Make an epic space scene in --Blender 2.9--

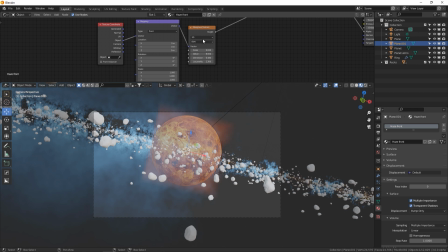I don't know what it's going to look like yet, but yeah, you can also, if you want more randomization,
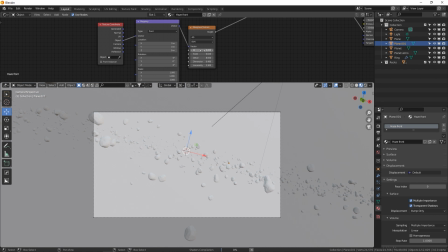go to 4D, and you could just play with your W factor to give you kind of a randomized noise.
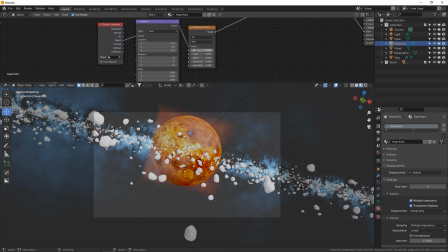So there we go, a little cloud. I just was holding shift and dragging the W. So I'm going to render this and see what it looks like. It might look terrible, but hey, that's the only way to find out what it's going to look like is hit the F12 button.
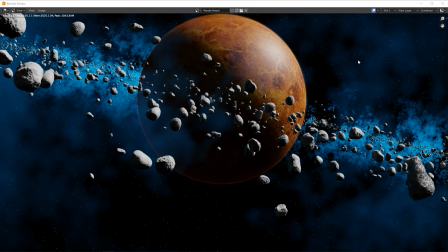Okay, and here it is. It doesn't look amazing yet, but we'll get there. So some few things that I noticed is the background, you know, that haze is just a little too gritty, and the front haze is not gritty enough.
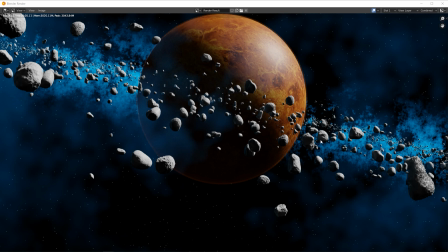It's a little too blurry and blobby. I am going to add a light blue color to these rocks so that they kind of fit in with this haze that I'm adding, as if this haze is actually, you know, smaller ice particles that are just kind of diffusing the sunlight around this planet.
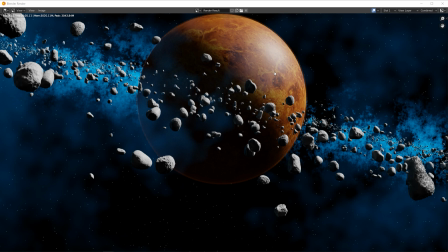And I don't really like this planet texture. Obviously, it's pretty low res. I can see the pixels. But I thought this is what I used originally, but it does not look anything like a gas giant. I definitely want a gas giant look for something that's large enough to have a ring of debris like this. I looked at my original scene and I found that I actually used the atmosphere image of Venus, not the surface.
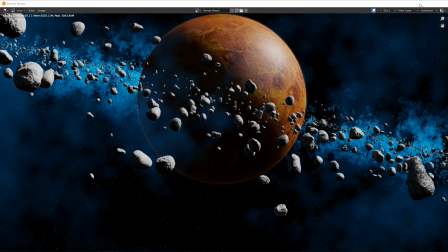So whoops. So let's do those few things and go from there. Okay. First, let's fix our planet texture.
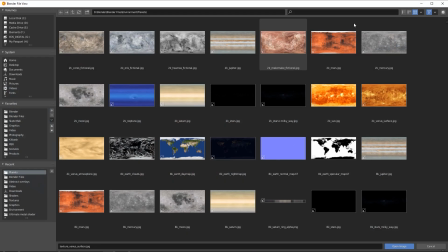Click on planet, open. I'm just going to type in Atmo. There it is.
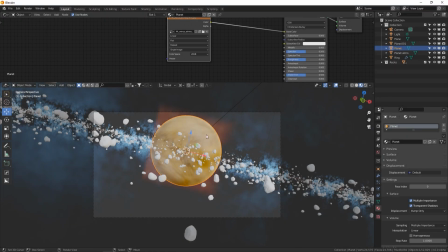Venus atmosphere. Oh yeah. It's nice and cloudy and hazy. Also in the render, if you look, I was correct.
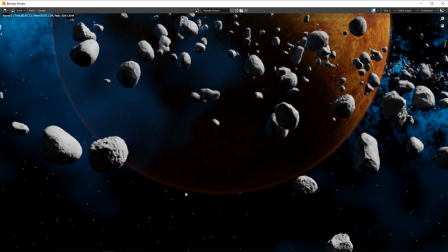The atmosphere with the emissions turned up does glow on its own, even if it's in the shadow.
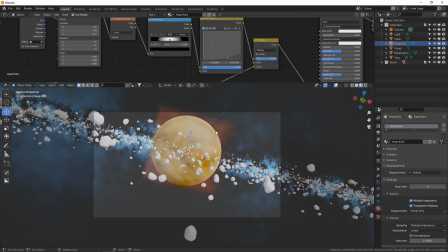So let's turn that off so we get a little bit more realistic atmosphere look.
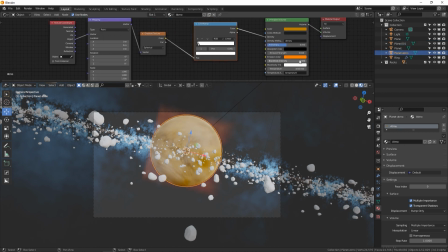So click on planet Atmo and let's put our emission strength back to 0. Go. And if you want to speed up your render, just turn it off altogether. It's not completely necessary, but it just adds a nice little halo around the planet.
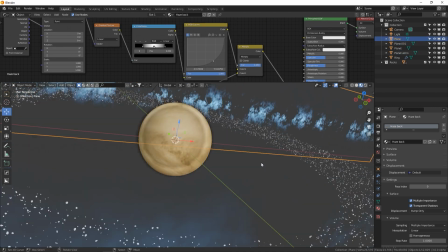Okay, let's grab our background plane, which is the haze in the background, and let's make it a little less gritty.
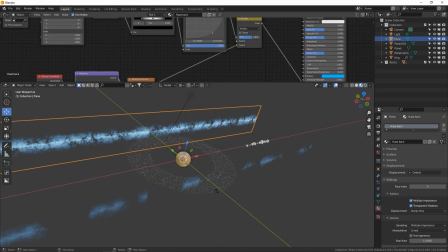And I'm going to do this. I'm going to turn the mix factor down a little bit so it's not completely destroying that gradient, but it's just kind of complementing it and adding disruption.
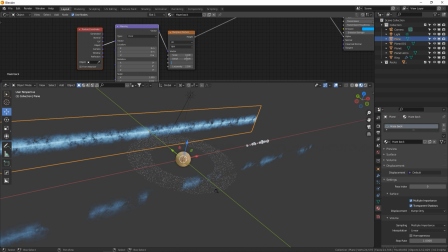Let's turn the dimension up to, what, .3? There we go.
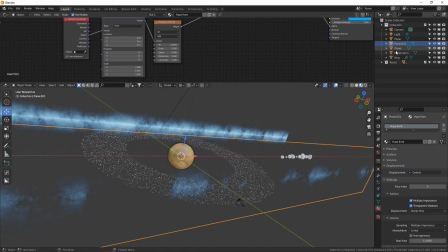.5 looks nice. And let's add some more grit and scale to this front one. So this is the plane right in front of the camera, but close to the camera.
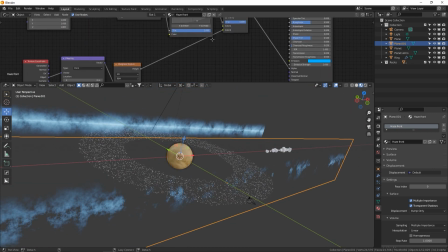I'm going to play with my scale, a little bit more noise. And I'm definitely going to turn this mix factor down so we can still see this bar of haze.
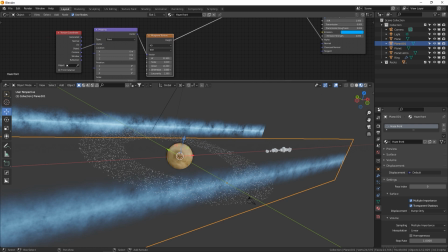There we go. We're going to add a little bit more detail to that one. Nice.
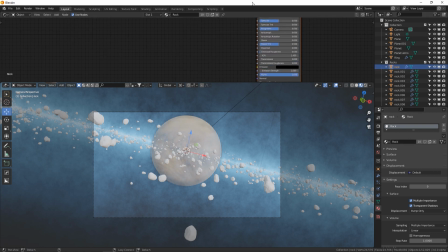Okay, let's click on one of these rocks and go to this rock texture. Let's add a little bit of a, let's add some texture to it. So I'll show you a quick and easy trick to get some texture to a rock. I'm going to give it that kind of icy, desaturated blue color there, or like a pale blue.
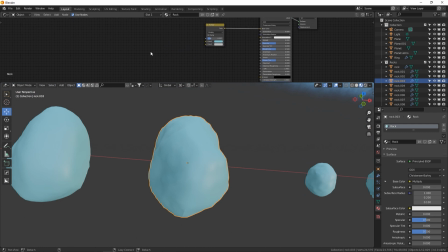Now to break up this boring blue color, we're going to use some noise on top of this to make things interesting.
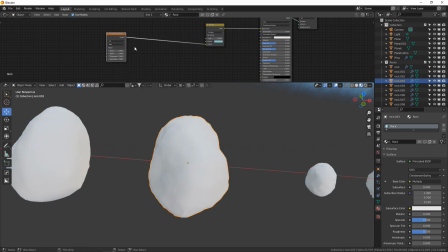So Shift A, Musgrave, there it is. Plug it into color 2. Let's wait for it to load. There we go. Let's add it a little bit.
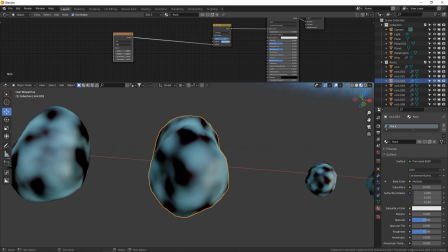So turn up your factor. I'm going to turn the scale down, put the detail all the way up. Dimension down pretty low, below 1. And lacunarity just kind of changes the feel of that. Now we don't want it to be like black on blue, like it's just kind of too harsh.
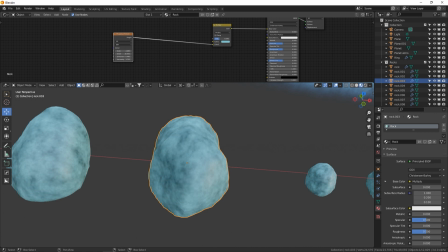So turn this down to pretty low, like, you know, between .1 and .4. So it's a slight touch. You can add a little bit more detail by using a bump. So bump node, plug it into normals, plug in the noise into that height input, and keep these kind of low because things will get really, really noisy.
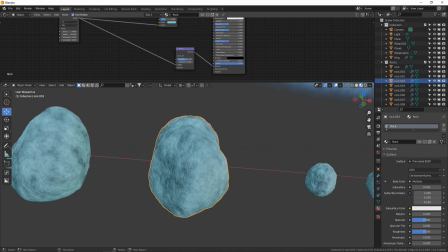So maybe .2 and .2, or you can go up a little bit more with the strength. That looks pretty nice right there.
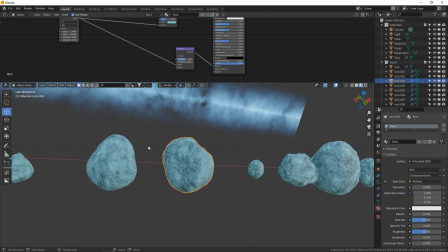It looks like a nice rock. All procedural, my favorite. All right.
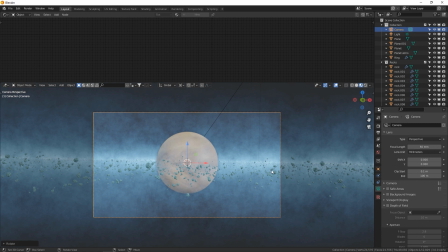Now, another thing to make your scene more interesting is the camera focal length and position. So two things. First, we're going to make this a wide angle lens. So we can bring this from 50 millimeters down to 20 or maybe 30.